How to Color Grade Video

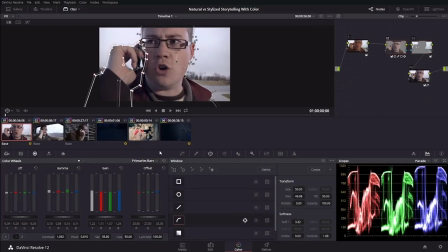This shot was motion tracked to help pull a better key. And sometimes that sort of thing needs to be done in order to correct the shot.
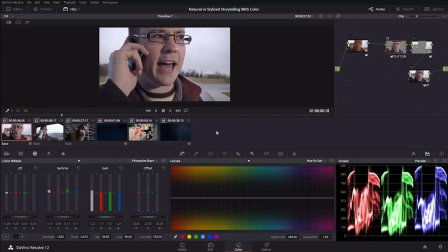And things like pulling keys and motion tracking are typically things that you do kind of in the color grading stage. But sometimes they have to be done in the color correction stage. So I just wanted to show you that sometimes color correction is more involved and it will take more work than what you typically think of as a quick color correction.
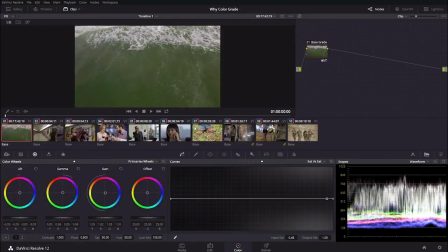So now I have another project in Resolve Loaded. And I wanna show you some examples of why you might want to color grade.
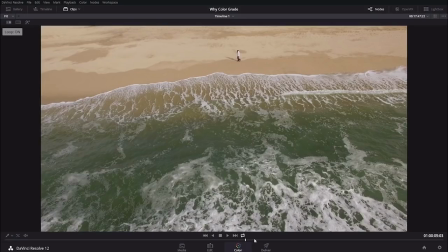So check this clip out right here.
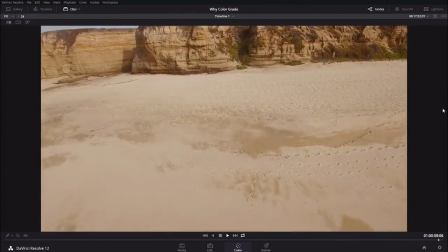This is a nice drone shot here of some water and a beach.
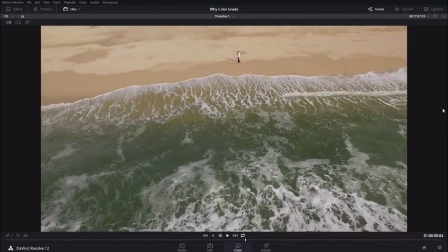Now it already has a basic color correction applied to it.
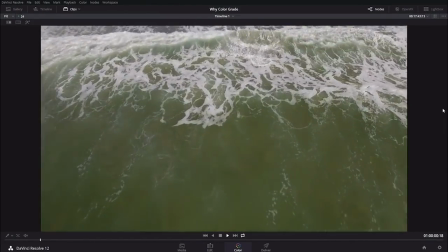But let's say that you wanted to fit this clip in with a tropical island scene.
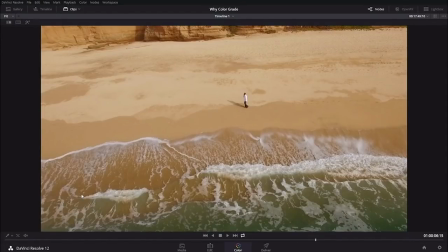Well, here's a color grade that I did on this clip to give it more of
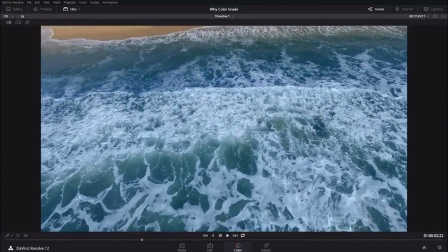You can see right away, there's a huge difference to the water. It has much more of a blue tone.
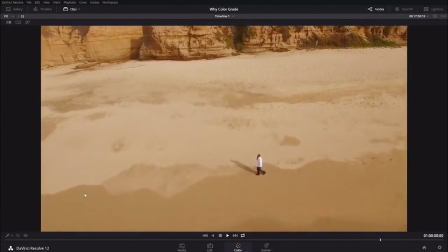The sand has a much warmer, more highly saturated rich feeling to it.
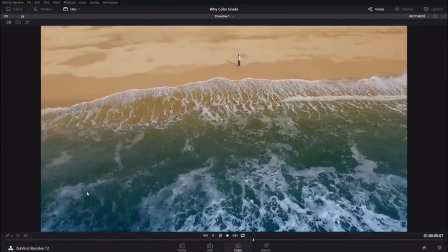And this would be a great example of what you might wanna do to a clip to make it fit within your project.
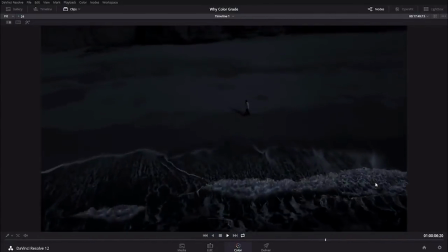Let's say you needed to fit the same clip in with a whole bunch of footage that was shot at night.
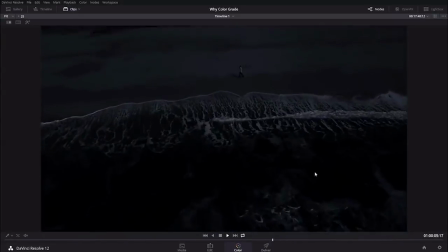This might be something that would work in that sort of situation. You can see that this has a real kind of moonlit vibe to it.
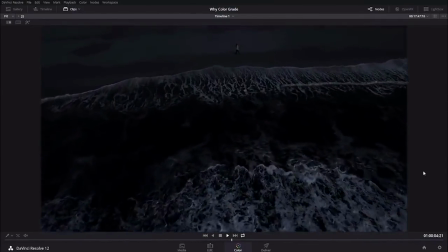Maybe you could use a little bit more blue in the highlights, but you can see the idea here is the look is completely changed.
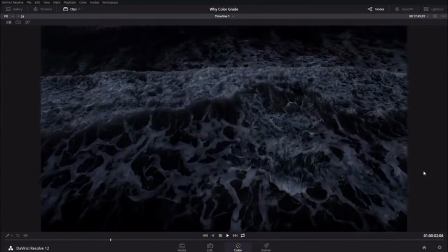And why would you do that? Well, you would do that to make it fit with the rest of the shots in your scene.
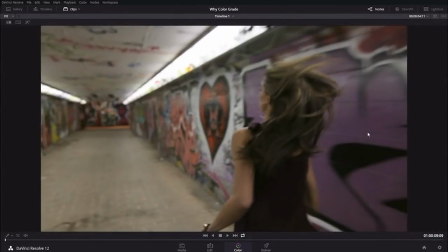So let's check out this next clip here. By the way, all of these clips are stock video clips that I got from videohive.net.
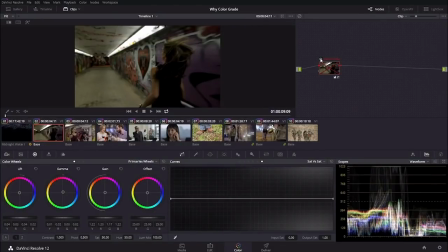This original shot here came, I'm pretty sure this was direct off the camera, I could tell by the file name, and you can see that it looks like it needs some help.
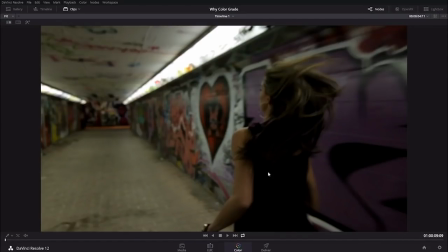I need some color correction, because it's pretty crushed out. It's got a good amount of contrast, right? You can definitely tell that this lighting strip here is clipped completely. And it looks like a lot of detail is lost down here.
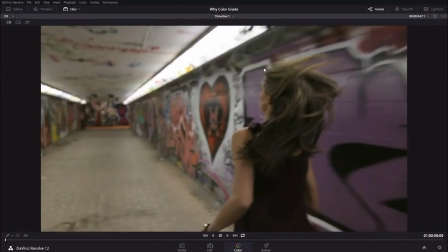But actually, with a little bit of color correction, you can't really recover this stuff.
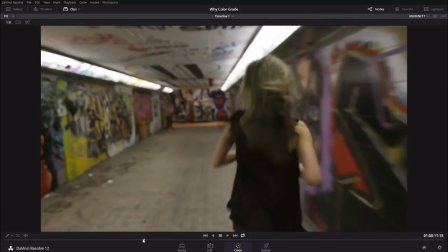But you can bring back a little bit of the detail here in her shirt that wasn't there before.
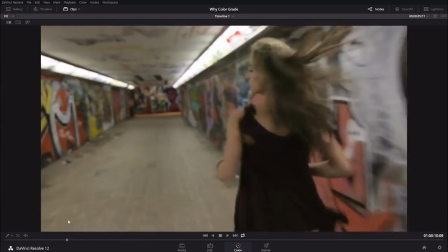So why would you wanna color grade this shot, right? This is a pretty decent looking shot here with a little bit of color correction.
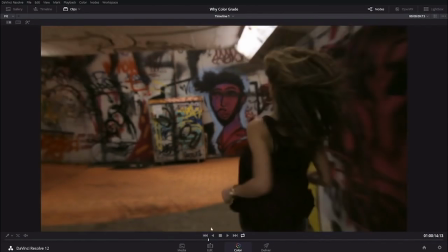It balances out the colors, it balances out the exposure. Well, let's see what a basic grade looks like.
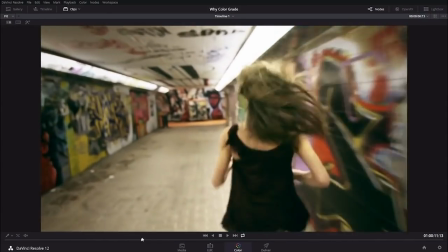Boom, this is definitely stylized, it's more saturated.
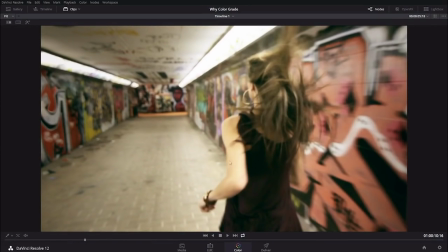And I think your eye is drawn a little bit more towards our hero here, the one that's running away from the camera.
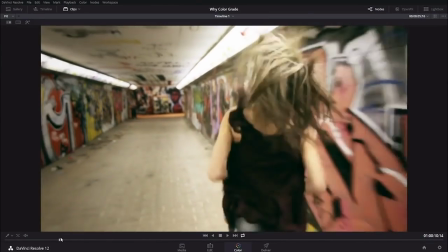And that's because I've done a little bit of kind of digital relighting here,
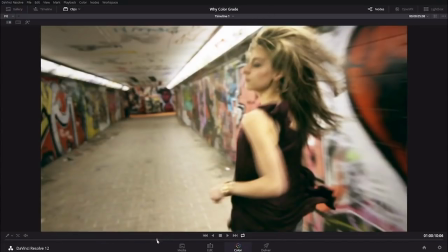where I've put a little mask around her and darkened everything else down and brightened her up.
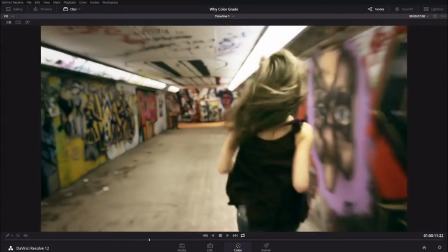And so that kind of helps draw your eye when before it looked like this, right?
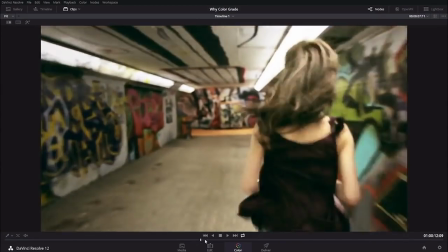I mean, this is a little bit heavy handed, to be sure. But it definitely draws your eye more towards this side of the frame.
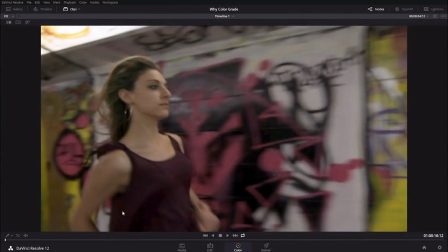Same thing here, this is the color corrected version. You can see a ton of noise down here in the shadows.
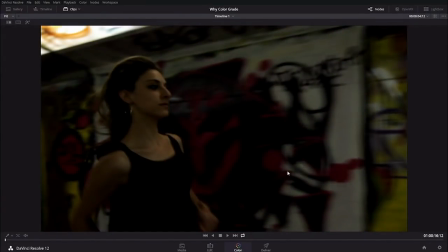That's because this is what the original clip looked like. And you can see that there's just almost no detail down there whatsoever. And that's a prime example of what I was talking about in the previous lesson. How you may want to shoot with a flatter profile or maybe add some more lighting down here or maybe just
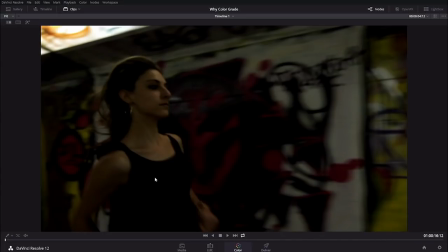expose this up because you really want the skin tones to be exposed properly and they're not really.
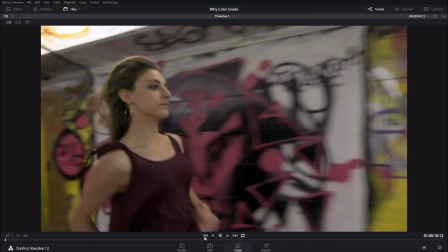So a little bit of color correction fixes that. But you can see it does look pretty flat now.
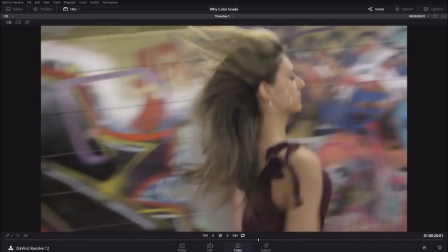The color is pretty good and it matches the other shot.
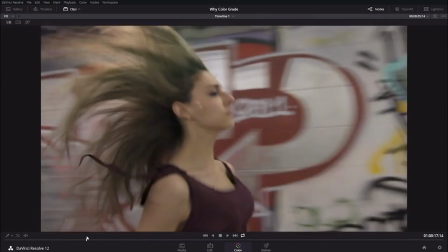Well, let's see what a basic grade looks like.
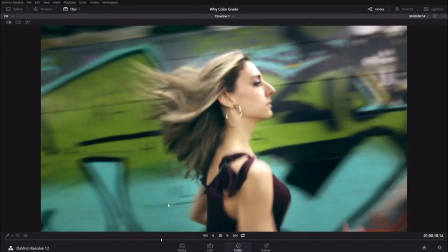Lots of contrast, lots of saturation in her, and your eye is drawn much more towards her and off the background.
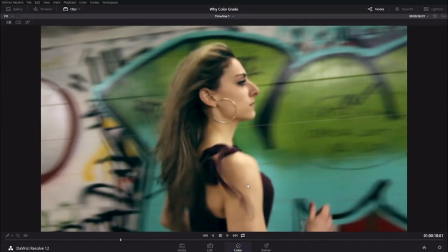You can definitely see that she's the focus here, where this is much, much, much flatter.
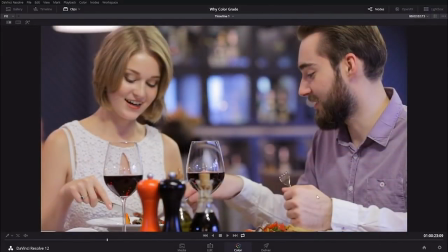Here's another nice example, and you might say, well, this already looks pretty good, it's got great contrast. But there are some things that I am noticing here. For example, this red salt shaker and these red food items are really super saturated, and I would like my characters here to be the focus.
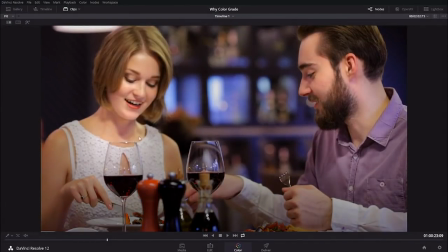And so to do that, a little color grading magic happens, where we're drawing the eye into our characters here. We're warming them up, giving it a nice kind of evening vibe here, taking some of the blue onto the background, kind of warming that up.
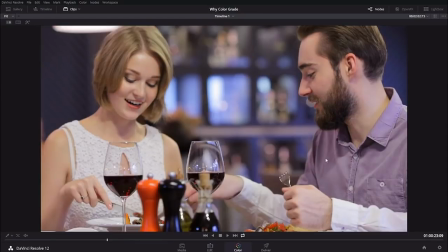And all of these are creative decisions. I wanted to do that because this looks fine, but I think this looks a lot better, especially when you see this in motion here.
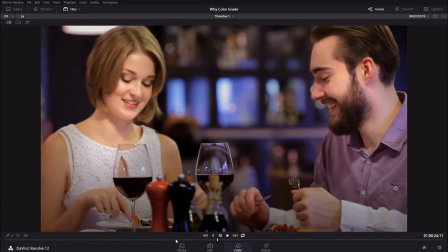If you watch our characters, this looks a lot nicer than this.
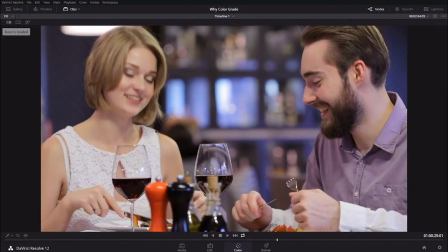Look at these red elements right here. You can see right now they're really pretty saturated.
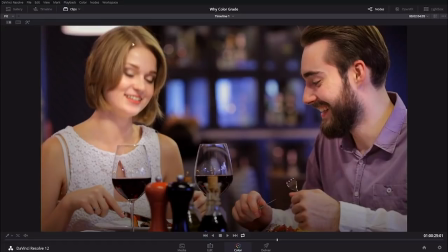And I took the saturation right down and boosted the saturation on our characters here, so not only is color correction a creative thing where you're trying to to create a look to match another scene, another setting, another environment. But there's also a lot that can go into it to help draw the attention to the main element.
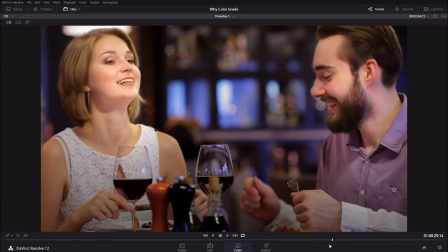A lot of times that's done in lighting and composition, but that is helped quite significantly in color grading. So some of color correction is to make your footage fit in a particular environment,
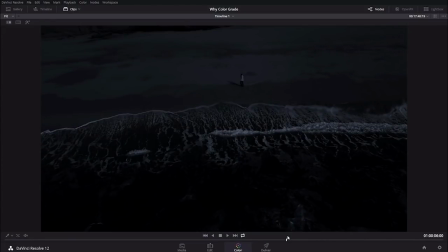kind of a jamming a square peg in a round hole sort of thing. where you need a shot to match a shot that was in a completely different light,
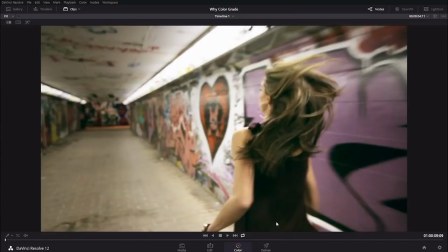or a different situation, or scene, or setting, or whatever. And sometimes you just need to refocus the eye.
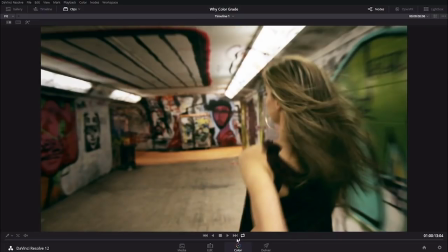So there's a lot of different reasons why you might want to color grade your images.
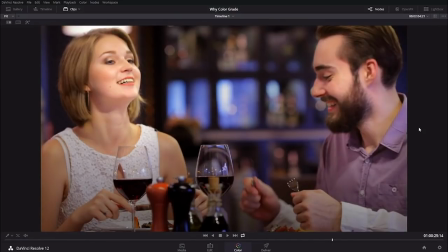And all of that helps to tell better stories. Coming up in the next lesson, you're gonna learn how to evaluate color and imagine a look. So check that out coming up next. Color is shorthand for feeling. It sets the tone and the context for your whole project, and in this lesson, you will learn how to use color to create that feeling. For some of you artsy folks out there, this color equals feeling relationship makes a lot of sense. For more technical folks, like myself, you really have to think about it. I mean, we see color every every day, in the real world, on TV, and in the movies. But you may not have given it conscious thought. That's probably because whatever you were watching on TV and in the movies was so well done that the color grading blended into the background and the story. That's the really good stuff. And the color grading has that power to make you feel things that you didn't know that you were feeling. It also has the ability to tell your brain, hey, hey, look over here. this thing's really important, pay attention to this thing right here. Let's play a little game. Close your eyes for a moment and think about these feelings. Really, it'll work better if you close your eyes. Warm. Happy. Fun. Uplifting. New. Adventure. With your eyes still closed, imagine what the world looks like. What does the sky and sun look like? What do the clothes that people are wearing look like? What do the plants look like? You can open your eyes now. I was imagining a bright yellow sun and a blue bright sky. The clothes that people were wearing were vivid colors. Everything was very bright looking. And the plants had very green leaves. Let's try this again. Go ahead and close your eyes. And think about these feelings.